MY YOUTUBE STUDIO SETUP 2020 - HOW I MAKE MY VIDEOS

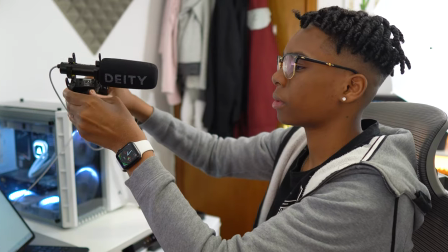7:35 It's pretty good because you could move it up and down So and I'm not talking with a mic and I want to get out of the way I just angle it out of the way put it here,
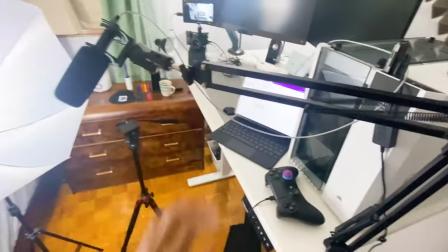7:44 you know Yeah, it's pretty good and then you can angle it so you get it out of your shot and it's not showing in your video So yeah, I definitely recommend you guys to try this over the head shotgun mic it's really worth it I think it was like hundred dollars but it has good audio quality very versatile you could connect it to your camera as well like on top of the camera so yeah that's pretty cool all right now in terms
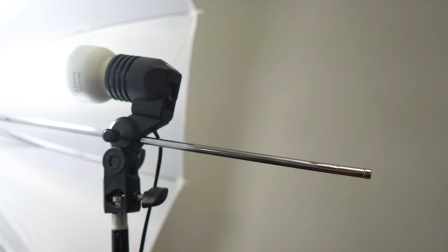8:07 of lighting I'm using two cheap umbrella lights from Amazon around $60 and this is what they look like so this is the first
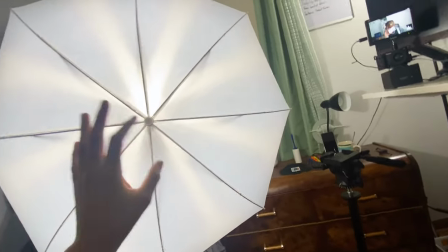8:15 umbrella light I have light is beaming in front of my face but it's a soft light because of the umbrella gives off this soft light i also have one
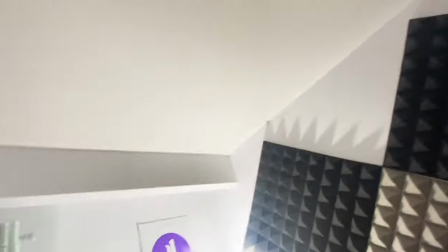8:23 around the back without an umbrella and it's aiming on the roof because it's white walls it bounces off the roof then onto me also
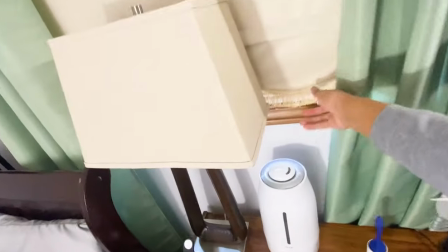8:32 i keep my blinds down to control the light but if i wanted to i could open the blinds but it will let light in here that
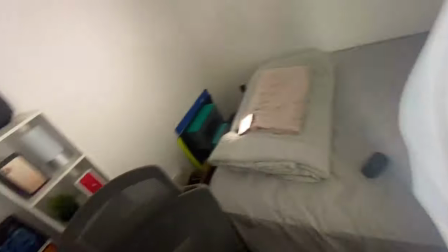8:40 i can't control so i just normally close it so i could control all the lights around back here i also have this small led light bouncing off the wall to give it a nice effect and yeah this is what the end product looks like so if i turn off basically let's say i turn off i'm going to show you when i turn off all the lights what it will look like so yeah that's with all the lights off let
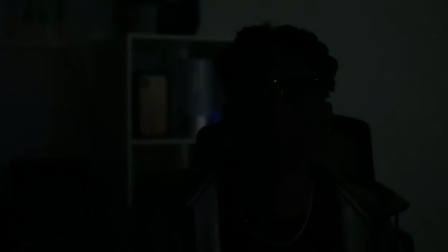9:05 me just turn my ipod off boom yep all the lights off and yeah that's the look we get i guess you could get like a more cinematic look
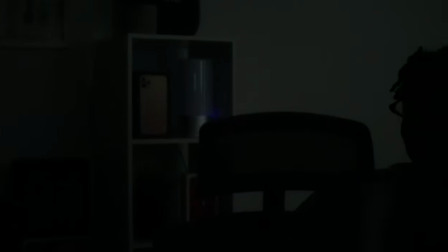9:14 if you just turn on this one umbrella
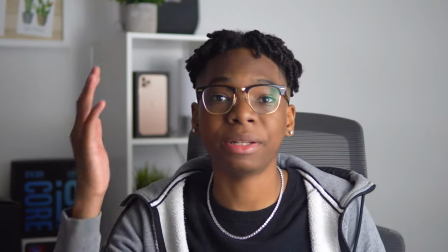9:19 light right here it's not bad but then you have this side that needs lighting I guess I
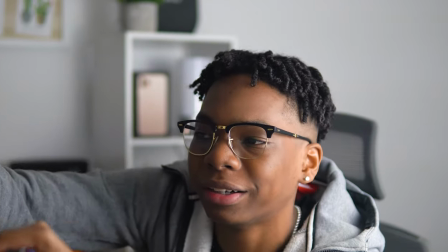9:24 could just use my iPad let's use my iPad for the light right here let's see turn on my iPad and yeah that kind of
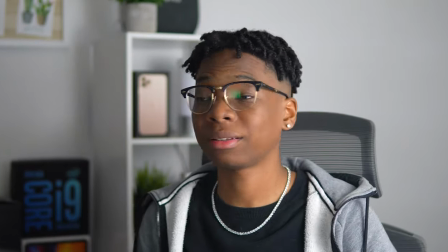9:33 gives it a nice look and then I also have these lights if I'm
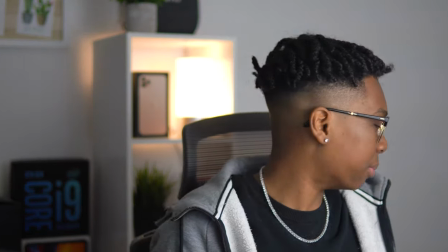9:37 feeling like to have a different mood but you always need like something to light up
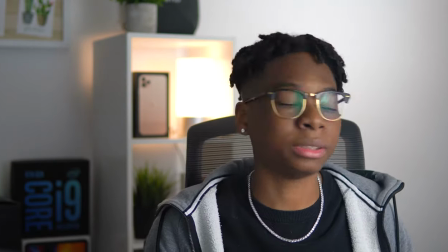9:42 the background to you know this one light around here the small
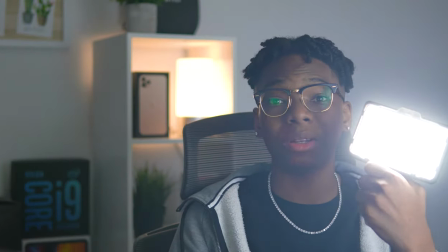9:47 LED light from newer as well not sponsored but newer this makes good
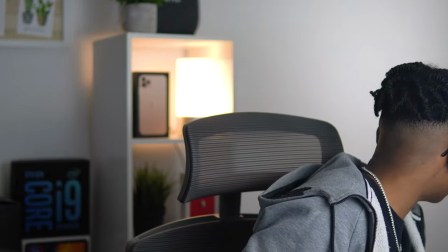9:53 products the small LED light is bouncing on the wall gives it a really
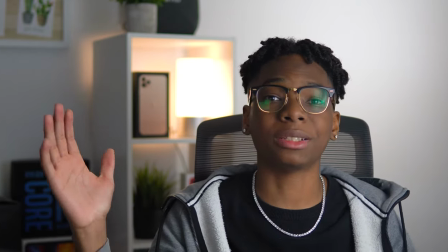9:58 nice look well yeah let's go back to original setup so after all of this the planning probably take days filming probably take a day or two now it's time to do my favorite part and it's editing the footage now if you already planned and organized your sequence and everything in your head or you script up everything editing is supposed to be super simple now what I used to edit my main program editing product program of choice is Adobe Premiere Pro and yeah let's see what that looks like all right guys
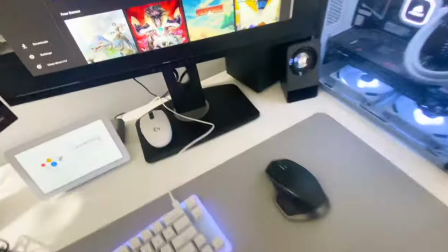10:31 so this is my editing home
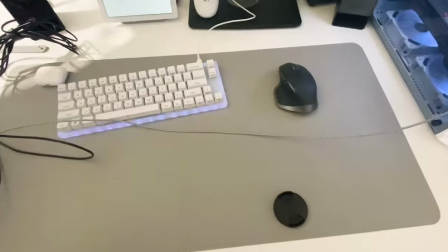10:35 and also where i do all my top down shots so this is my pc right here
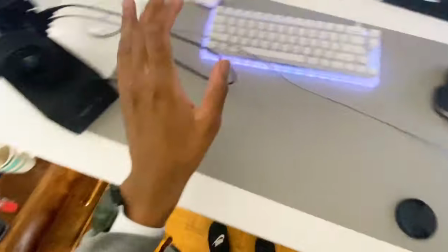10:41 and the program i used to edit adobe premiere pro when i'm editing all of these stuff my camera cables all that is off the table
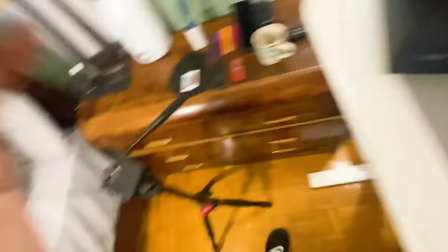10:49 and if you guys ever seen like my top down shots i use this tripod right here to get top down just because this tripod has a special little
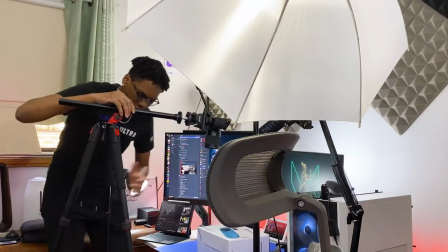10:57 trick up its sleeve I get this top-down view then you could extend the legs and that's basically how I get
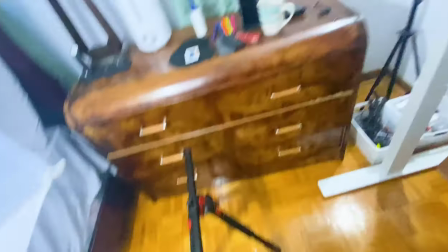11:04 all my top-down shots on The channel where you go and you might be wondering how do I get all the different color backgrounds?